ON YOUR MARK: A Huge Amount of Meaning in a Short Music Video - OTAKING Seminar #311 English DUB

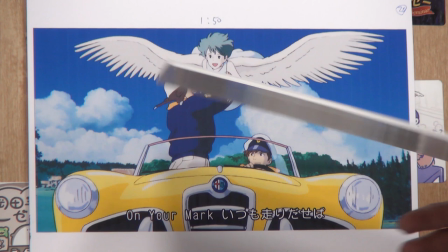1246s
It also makes us anticipate a happy ending.
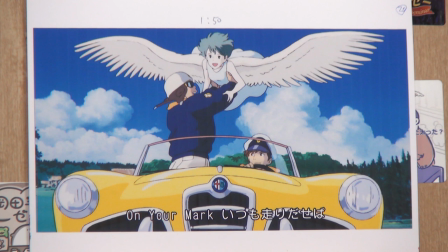1250s
On your mark is the first hook, and it comes with a happy, hopeful scene.
On your mark, itsumo hashiridaseba.
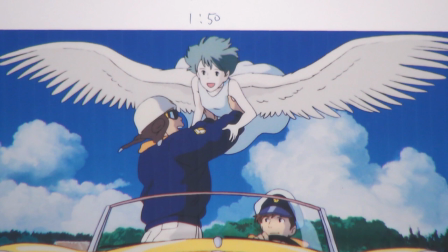1262s
And here, Chage stands up and the girl opens her wings and tries to fly. The girl looks worried, as if to say, do you think I can fly? Then Chage seems to encourage her, of course you can.
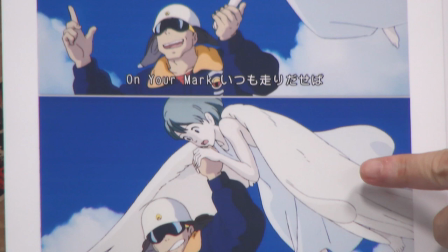1279s
Like this. Do you think I can fly? And Chage responds, of course you can.
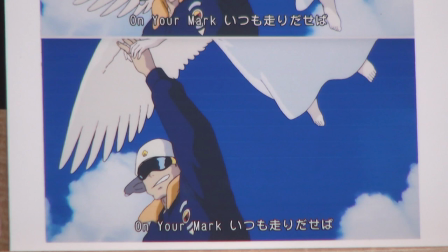1285s
Then he pushes her upwards. Then finally, she flies properly.
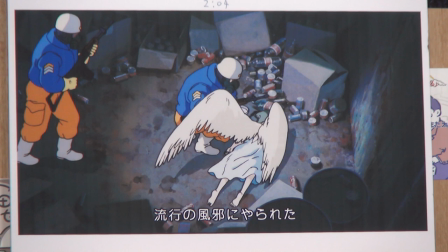1290s
It's a good scene. But after this, the scene instantly switches back to reality.
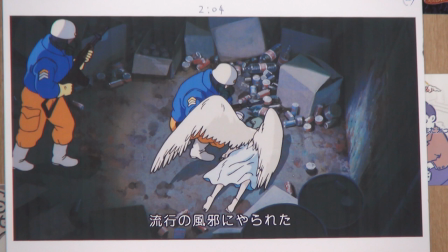1298s If you listen to the lyrics here, it goes, on your mark, itsumo hashiridaseba. Next, hayari no kaze ni yarareta.
So it talks about a challenge and failure.
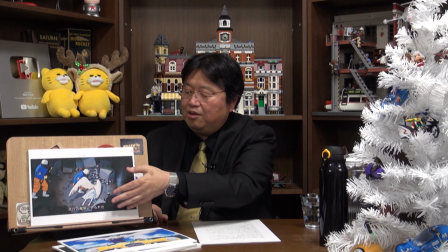1319s
Yarareta indicates the failure. And that's when the scene goes back to reality.
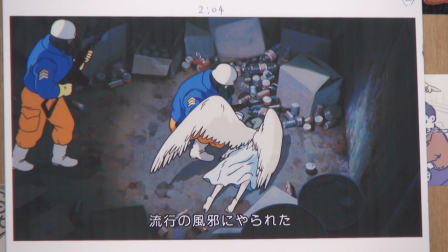1325s
And you have this high angle view of the room.
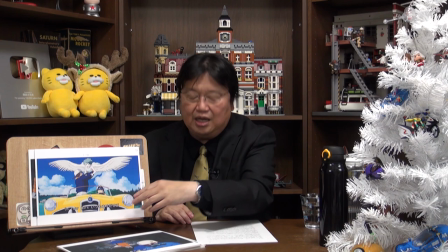1331s
It means that this scene is not real.
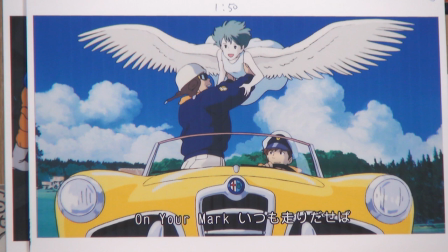1339s
It's just an imagination that Chage and Asuka have when they see the captured girl. But it makes the audience expect that it will happen for real. It's the desire of Chage and Asuka to drive a yellow Italian car that they wish to have.
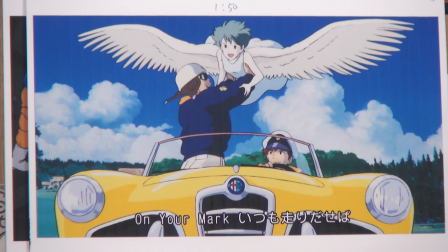1359s
Give this pretty girl a ride, then free her to the outside world.
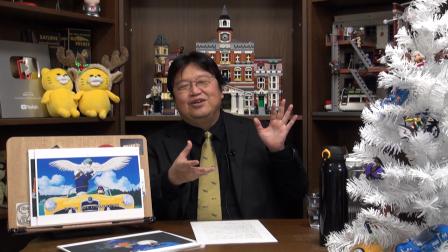1365s
Because the audience has continuously seen extremely dark and brutal scenes,
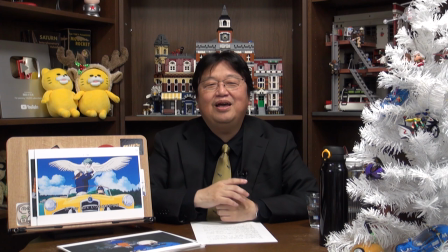1369s
they hope that this story will end happily like this scene.
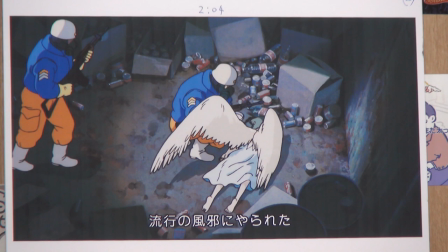1376s
But then instantly, they have to go back to the reality and confront it again.
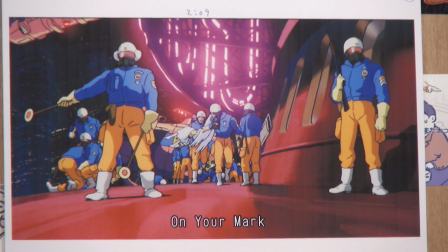1385s
Here,
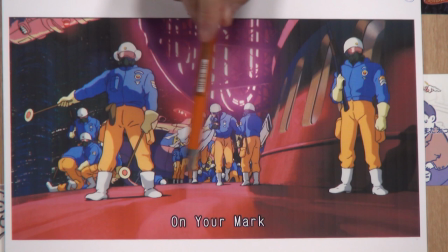1388s
the hook repeats.
On your mark.
Then the two are carrying the girl and running towards the center.
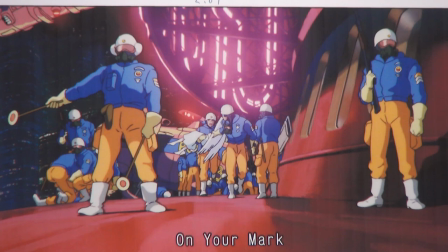1398s
Here, notice how no one is being arrested in this particular scene. I'll explain it during layer 2. Is this correct? No, it's this one.
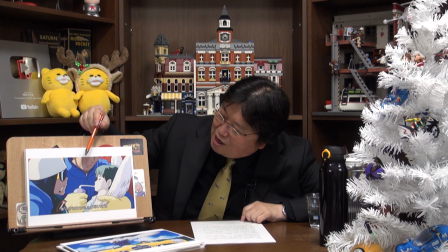1418s On your mark, bokura ga, sore demo yamenai ino wa.
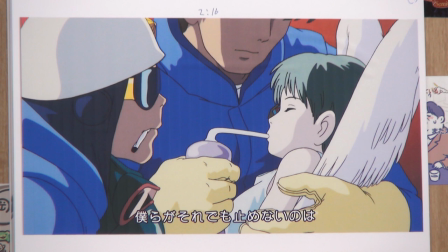1424s
Chage lets her drink water. The girl manages to open her mouth slightly and starts drinking. The guys feel relieved and smile. Wow, it's so hard to explain an anime thinking some of you haven't watched it.
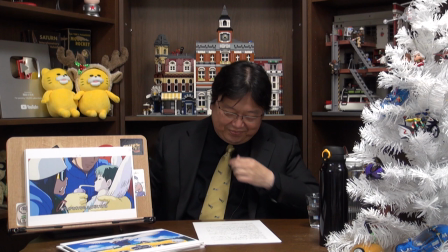1437s
Plus, I'm singing, so my voice is hoarse.
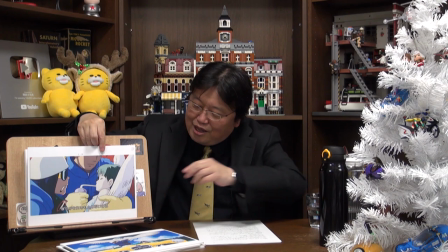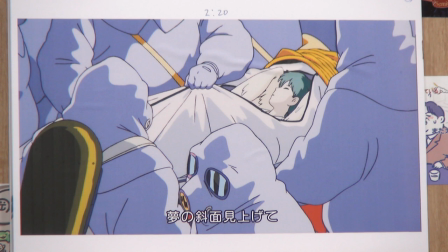1448s
A girl is being rescued by the ambulance crew.
Yumen no shamen miagete.
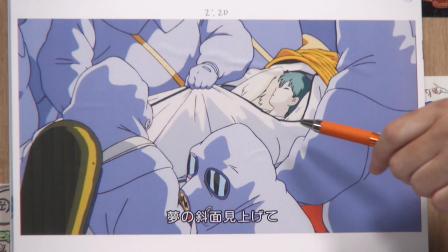1455s
And you notice how she's surrounded by the crew dressed in protective clothing.
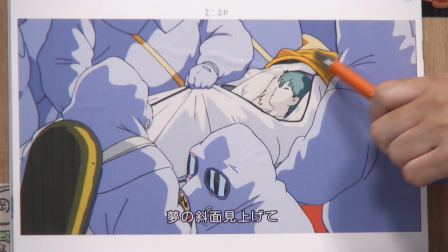1460s
They close the zipper of the white body bag and this yellow cover wraps it entirely.
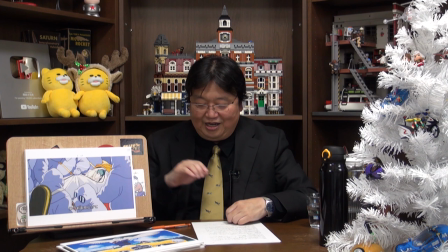1468s
The crew seems way too cautious.
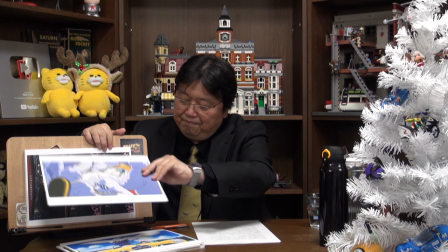1474s
I thought, maybe she's sick. Oh, sorry. Wrong direction.
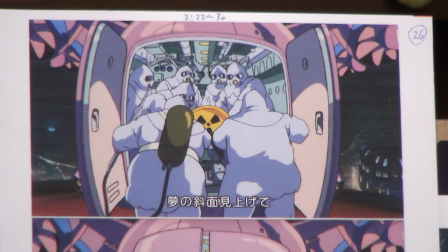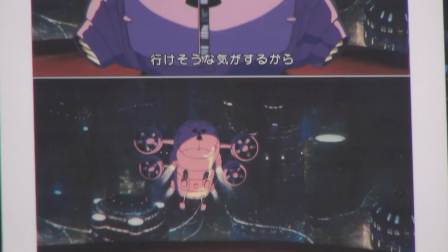1484s Yume no shamen miagete ikeso una kiga suru kara.
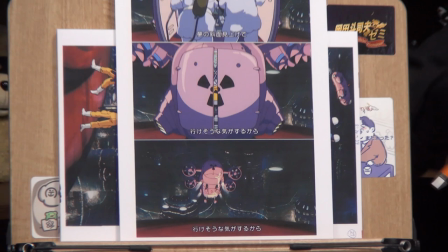1490s
Here, the girl is on the plane and the door closes.